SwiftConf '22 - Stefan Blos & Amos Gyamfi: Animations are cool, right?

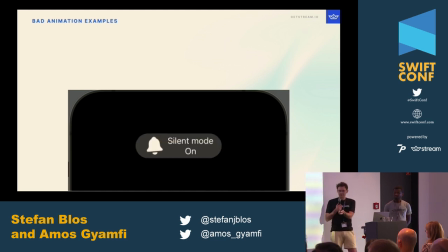(16:26)
I mean, it's coming in from the top, right? So it doesn't make any sense that it's leaving somewhere else. this doesn't really feel natural and it's actually pretty disoriented.
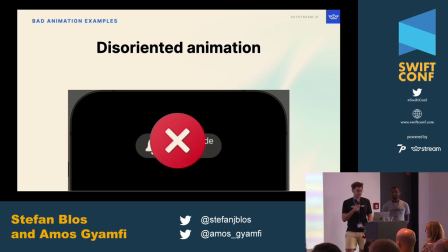(16:37)
So again, don't do this, but luckily there's an easy fix for this, right?
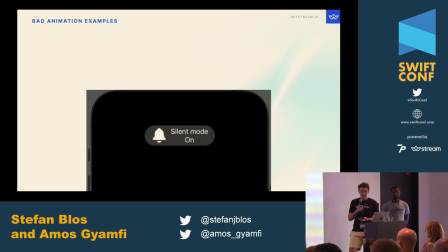(16:42)
You can just make it come in from the top and leave to the top again. With this, this looks way better, way more natural and we agree that this can be used.
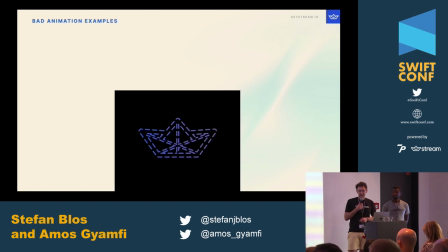(16:55)
Next, there's this really funny fact called marching ends where we animate the path of a certain property in a certain object. And while this can look really good, if you look at it, it doesn't really look right. So it's really springy and this doesn't naturally fit in right.
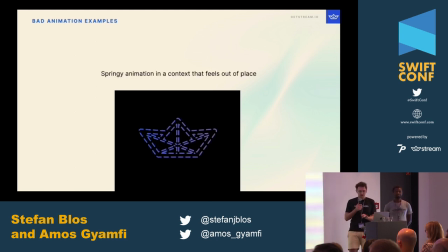(17:16)
So spring animations can be really cool and we'll learn about more of them later on and when to use them.
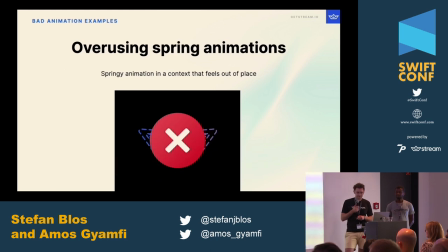(17:22)
But if you overuse them, that's not a good idea. What's better in this case is a linear animation, right?
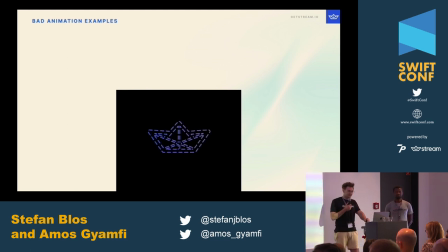(17:30)
These ends are now marching linearly and everything looks nice, so if you use the right easing here,
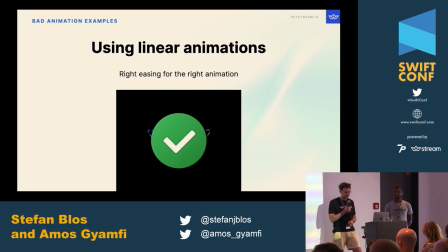(17:36)
and in this case it's a linear one, then we agree that this looks good and this can definitely be used. Okay, now we've learned about some bad examples and now I want to head over to Amos to talk about how to do it right.
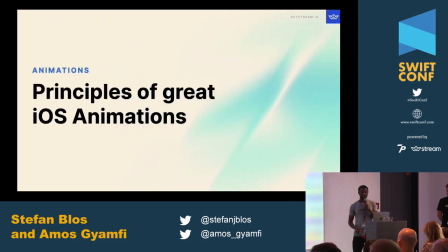(17:56)
So having great animations can embellish your apps But to be able to create great animations requires you to know some animation principles. We have so many different kinds of animation principles.
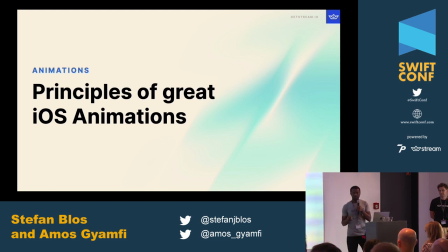(18:09)
But in this talk, let's look at key and a few animation principles you can adapt to create great animations.
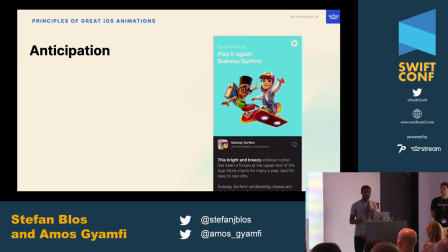(18:19)
In this example, we have a card that transitions into full screen mode.
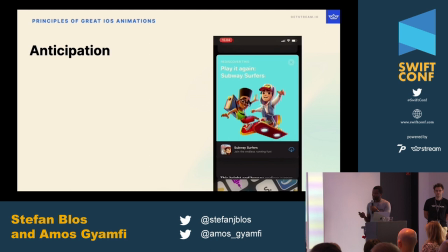(18:24)
But looking at this animation,
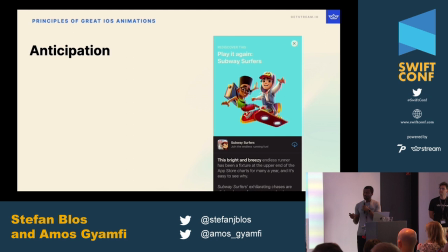(18:27)
you can see there is a subtle animation that happens before the actual or primary animation.
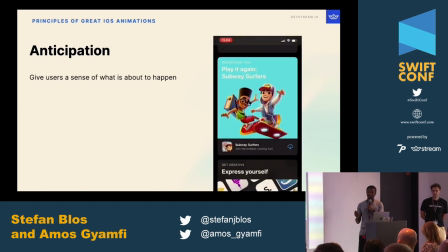(18:34)
We call this anticipation. So you can use anticipation to give users a sense of what is about to happen.
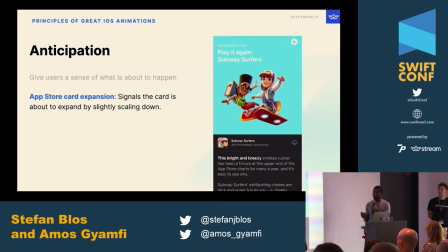(18:44)
We took this example from the App Store. If you go to today's view, you can tap on the card, and before it expands to full screen mode it scales down
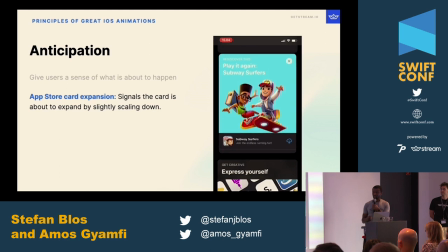(18:54)
slightly which is the anticipation so
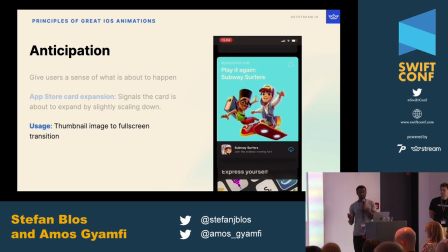(18:59)
you can use anticipation for creating photozoom effect for example you have a photo that needs to transition from thumbnail state to full screen mode when
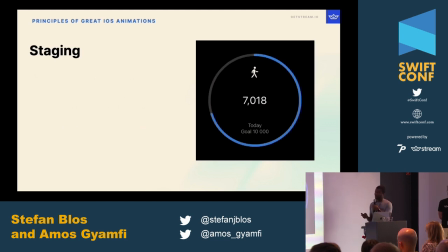(19:12)
you see this screen the one thing you focus on is the number changing randomly from zero to a final value. This is called staging. You can use the principle of staging to direct users' attention to focus on what is really important on a particular screen.
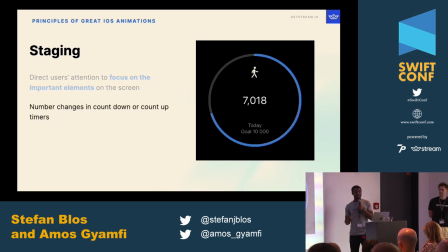(19:33)
So you can use it for animating countdown and count up timers. Staging is great because Because if I have a number that animates from 0 to 100 instantly,
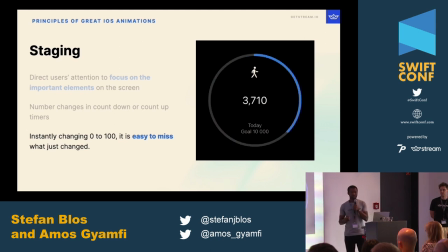(19:48)
it is easy to miss what exactly happened. But changing the animation gradually, it allows the user to see how the number changed from the initial state onto the final state.
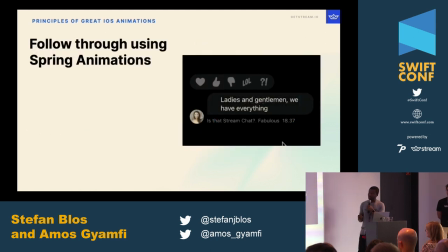(20:03)
Next we have this example. We have a chat bubble. So, using a long press gesture to tap on the chat bubble shows a spring animation that overshoots the reaction icons. We call this follow-through using spring animation.
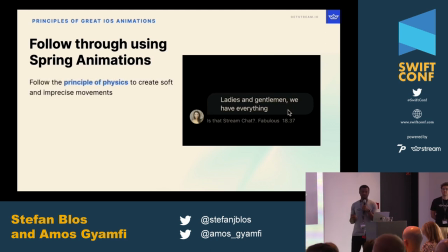(20:23)
Spring animation uses the principle of physics to create soft and imprecise motion.